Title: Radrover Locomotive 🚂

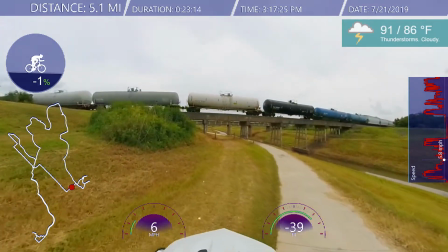8:01 I don't know about actually catching a train, or being faster than a train.
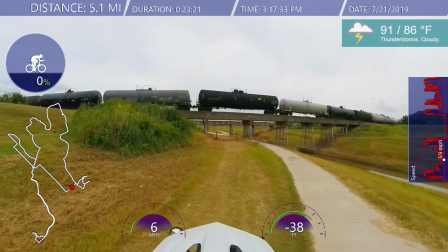8:10 So I stopped by to watch the trains go by.
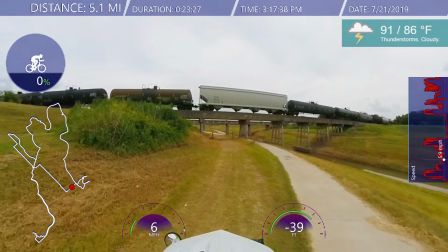8:13 didn't watch all of it go by I don't have that much time and the interesting part is I during
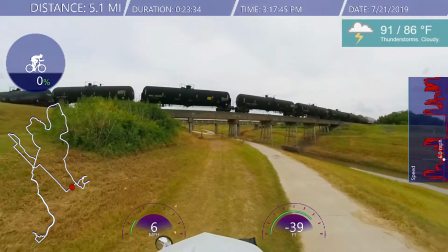8:20 this whole time I I did I did capture every the telemetry
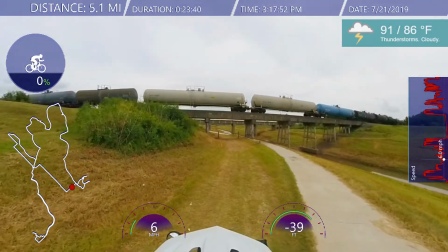8:27 data and so the telemetry data matches up with the footage
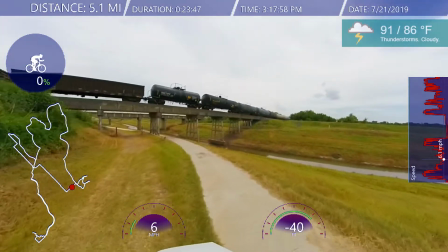8:33 even when I increase the speed and do the slow-mo and
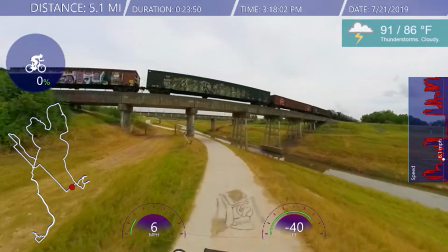8:40 everything.
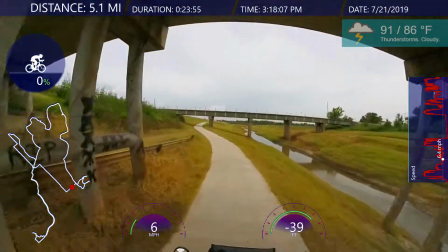8:41 I think it was almost two hours of telemetry data along with the video footage,
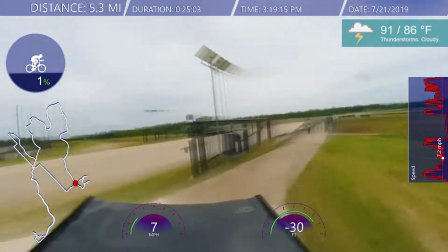8:50 and here I am, time warping, you know,
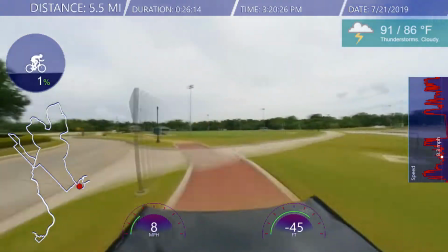8:55 going and saving some time with just the writing footage here.
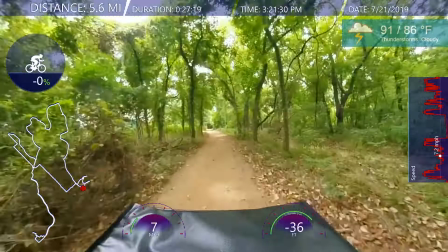9:06 And I'm into the forest and transitioning back and forth here.
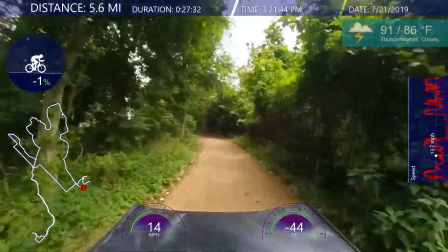9:13 So I'm transitioning
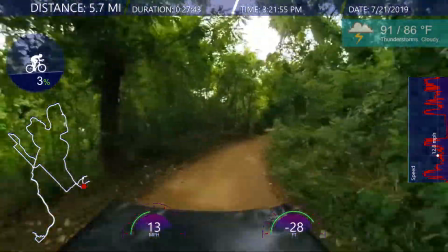9:19 back and forth as I go into some bright areas,
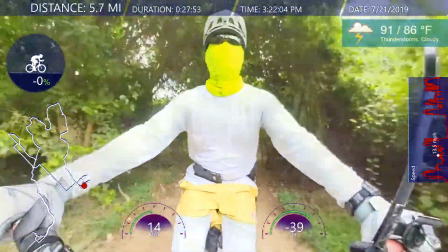9:24 I use the fade to white and then transition to zoom and then get to time warp i don't
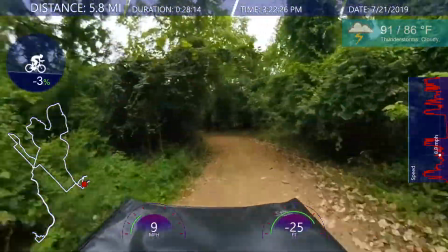9:31 motion blur because the speed clip is not that fast and i'm in the forest i kind of want to give you that
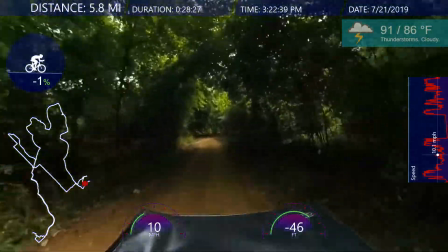9:39 nice feeling of being in the forest and i'll transition zoom again when i get into darker areas and transition out of it
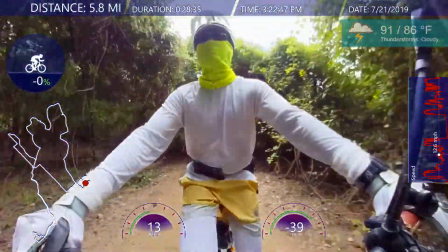9:47 when i get back in transition to fade to white i'm doing a lot of these transitions because when you're in the forest,
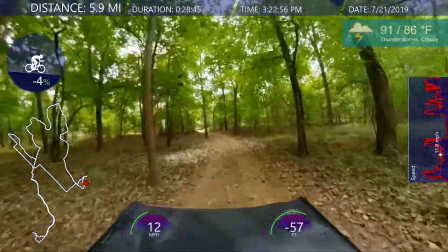9:55 especially with the Insta Street 361,
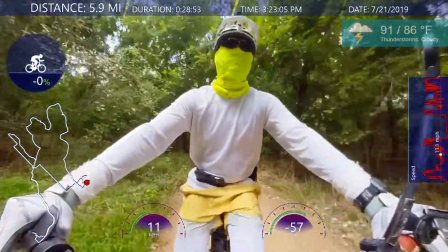9:58 sometimes you get flares when you get out into the open and then when you get into the shaded area it gets very dark.
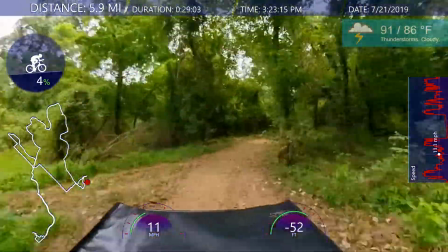10:05 So to kind of hide that in a creative way, yeah I use these transitions which I think it worked out very well.
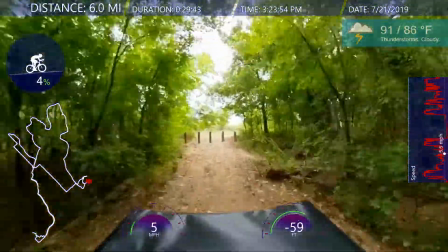10:16 And then I also use the slide from top to bottom to kind of give you a transition from
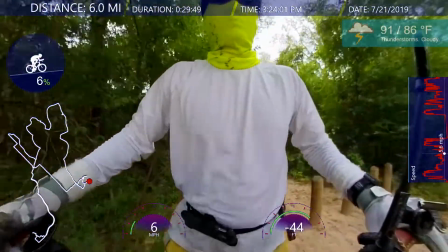10:21 handlebar mount to helmet mount.
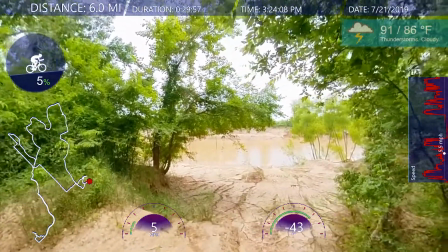10:28 So I'm looking down and at the Brazos River there, you see a lot of is it was washed away,
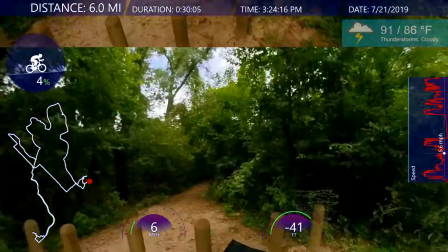10:35 but used to be a steeper cliff, but it's almost kind of kind of building up a little bit.
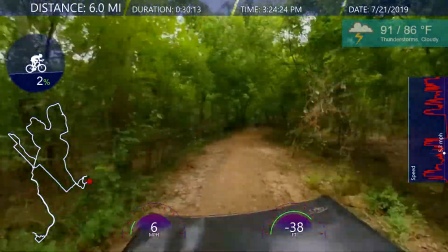10:44 So I'm back to back to a little speed, speed clip here.
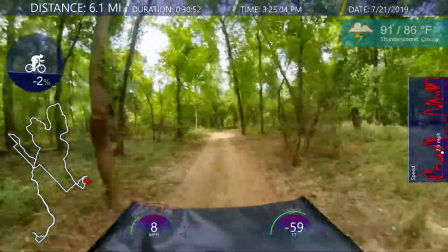10:50 Fast forward here a little bit, you know, the transition.
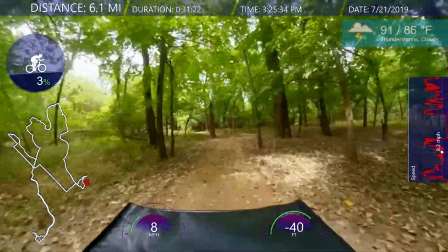10:59 I do a lot of these transitions, especially in the forest, just because there's just dark areas and blown out,
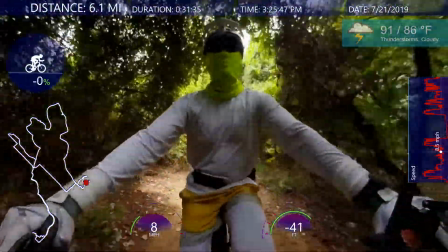11:06 you know, highlighted areas. So to kind of, again, mask that in a creative way.
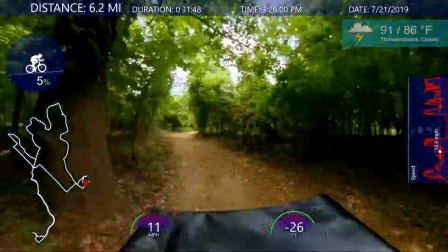11:13 And also try to show like you're going into a dark area and you're coming out of a dark area,
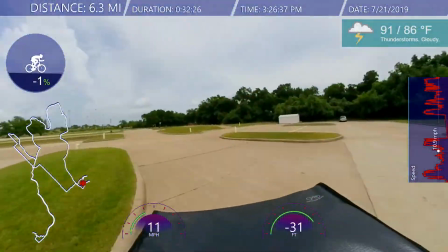11:18 going in into a bright area or out of a bright area use fade to widen in the zoom transition